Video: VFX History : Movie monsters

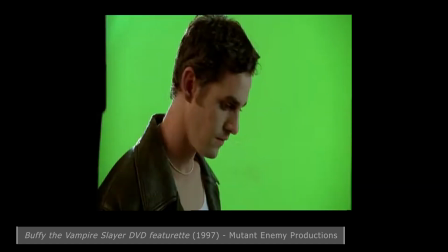20:44 I can't confirm, but I think most of the vamp outs were achieved by filming the actor on blue or green screen,
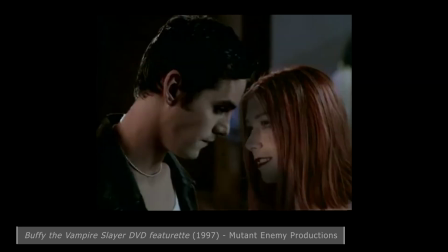20:50 then having their makeup added or removed, and then using live video mixing to line them up in their previous poses before filming again.
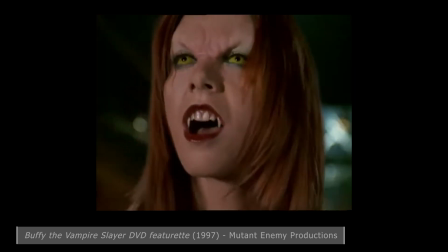20:58 The Buffy VFX team clearly knew what so many other artists learn.
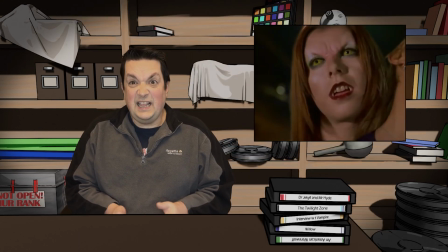21:03 Keep your shots short, and that way any flaws are harder to spot. That rule can be ignored, of course, when you have movie production time and the resources of Weta.
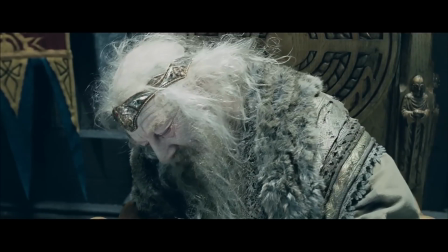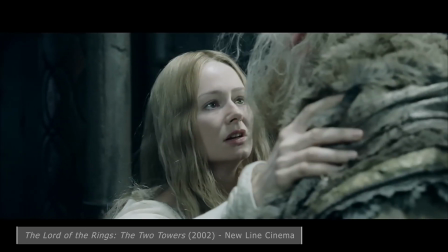21:23 In 2002, The Lord of the Rings: The Two Towers,
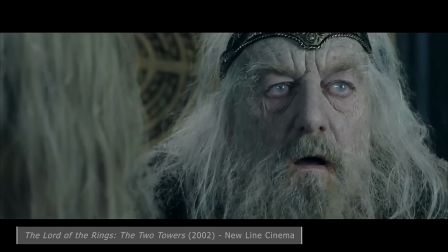21:27 actor Bernard Hill performed the same moves under 4 different stages of makeup.
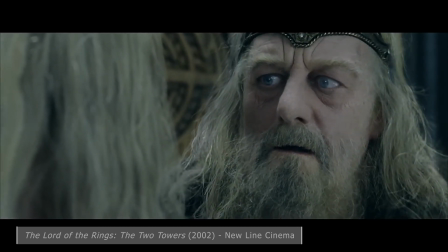21:33 This leads to an incredibly subtle transformation, as the digital team de-aged and de-cursed Theoden.
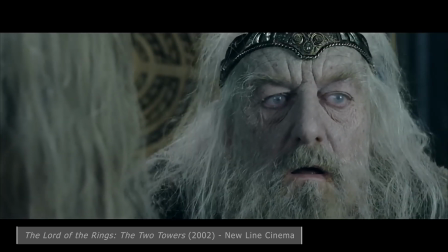21:43 It's almost just a series of fades,
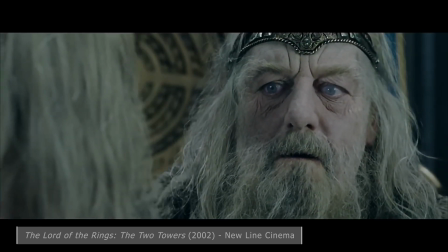21:45 but enhanced by combining it with morphs to help fix any discrepancies in the alignment or position of Hill's facial features.
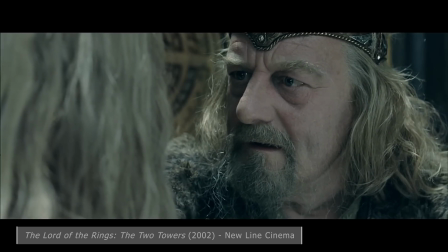21:52 Like Lon Chaney Jr.'s Wolfman, the challenge was as much for the actor to line up his performance.
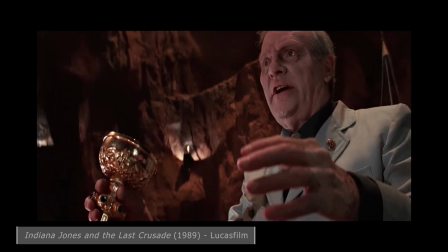22:03 This hurdle was avoided in 1989's Indiana Jones and the Last Crusade,
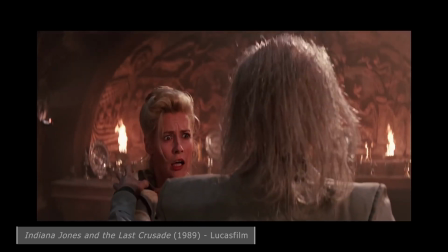22:07 where motion-controlled puppets of a rapidly aging Donovan repeated the same movements exactly,
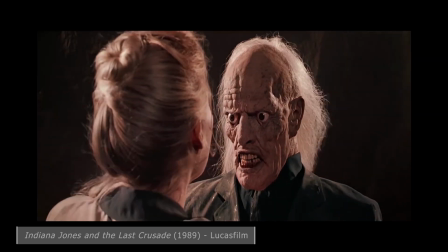22:14 allowing for this incredible change.
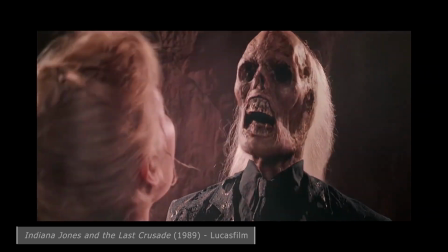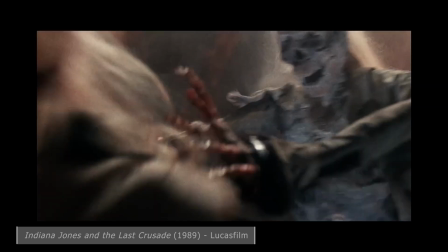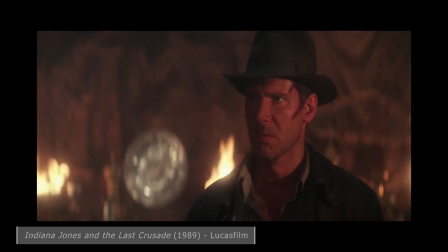22:26 That sequence even seems to have a visual nod to Strasser's work with filters.
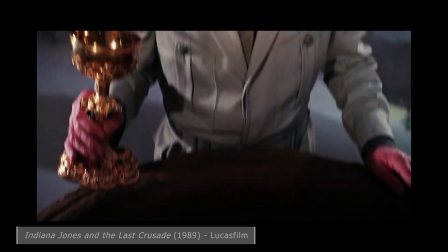22:31 Right at the start through editing, I think it looks reminiscent of those original transformations.
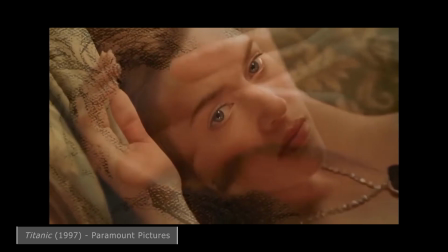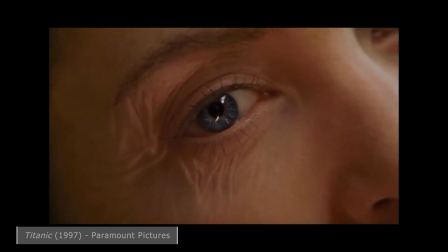22:44 Theoden wasn't the first age-changing effect shown on screen. Movies like Titanic morphed Kate Winslet into her older self as portrayed by Gloria Stewart.
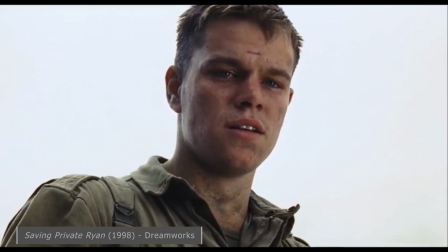22:57 And in Saving Private Ryan, we see a similar transition as young Matt Damon becomes old Harrison Young.
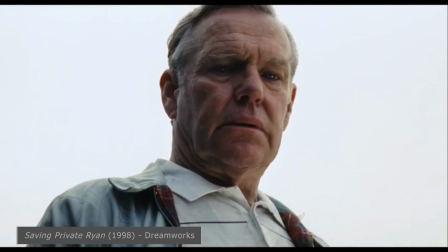23:04 I feel like there's a joke there somewhere.
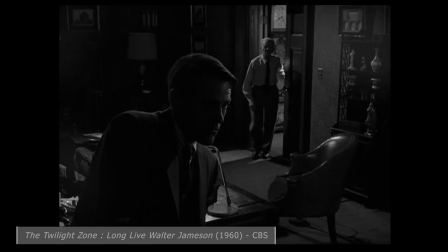23:09 Okay, I've already mentioned the Twilight Zone once in this video, but while researching aging techniques, we came across this episode.
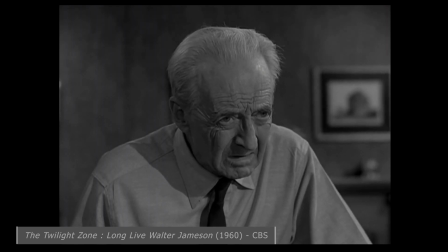23:22 They're using the colour filter technique created by Karl Struss.
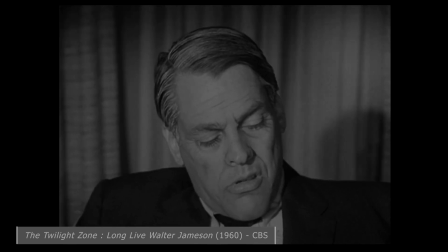23:26 This was in 1960 or around that time at least, which makes me think it must have been in common use from the 30s to the 60s.
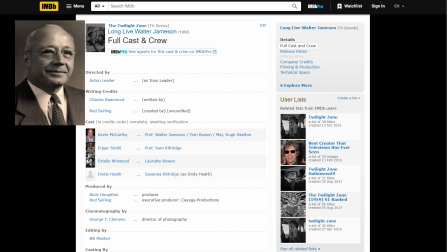23:33 But no, not necessarily. George T. Clemens was the director of photography for this episode.
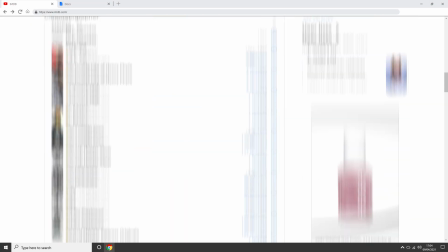23:39 And if you check his credits, he was the camera assistant on Dr. Jekyll and Mr. Hyde from 1931.
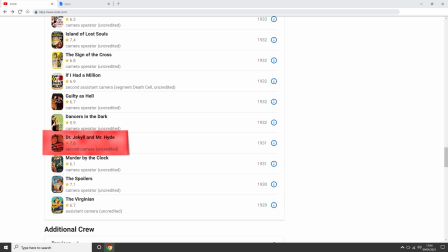23:46 He almost certainly saw what was involved and then resurrected the technique 3 decades later.
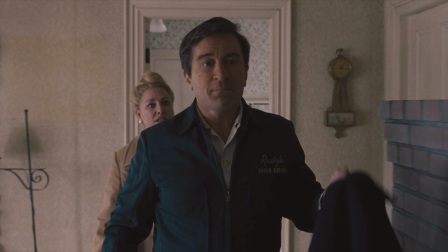23:53 Aging transitions, like other transformations, have used all the same tricks throughout cinema that we've already seen.
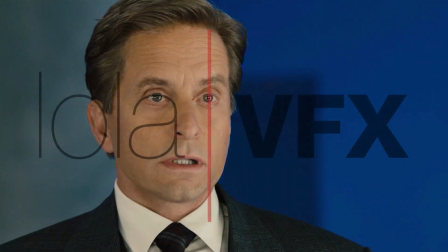23:59 But it is worth mentioning one VFX company, one that specialises in de-aging,
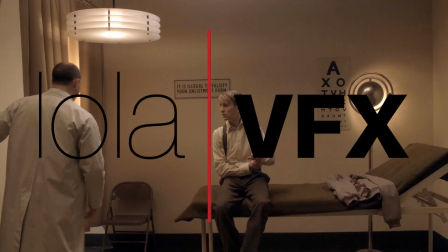24:04 and who was a closely guarded secret until 2006's X-Men: The Last Stand.
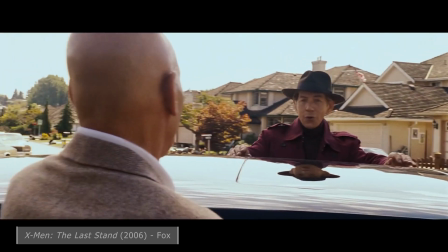24:11 Lola VFX had spent several years prior to that movie working in the shadows, performing digital wrinkle removal.
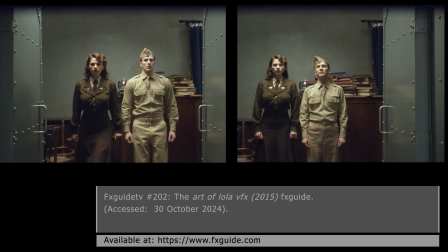24:19 Using reference footage, advice from cosmetic surgeons, and tools like Photoshop,
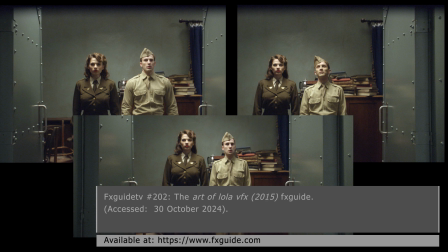24:24 face tracking software, and morphing, Hollywood stars could have years shaved off their appearance.
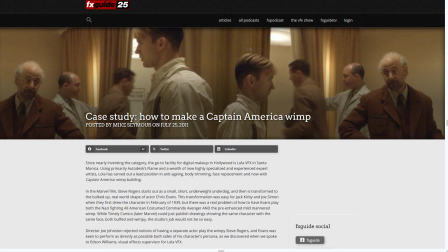24:30 One fascinating element about all this is Lola VFX have always claimed it is their artistry that pulls off digitally youthing a character. And that may well be the case.
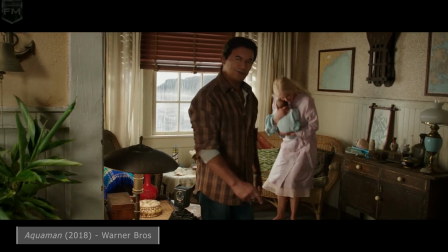24:40 When they are not used, attempts by other FX companies produce shockingly poor results that pull you out of the scene.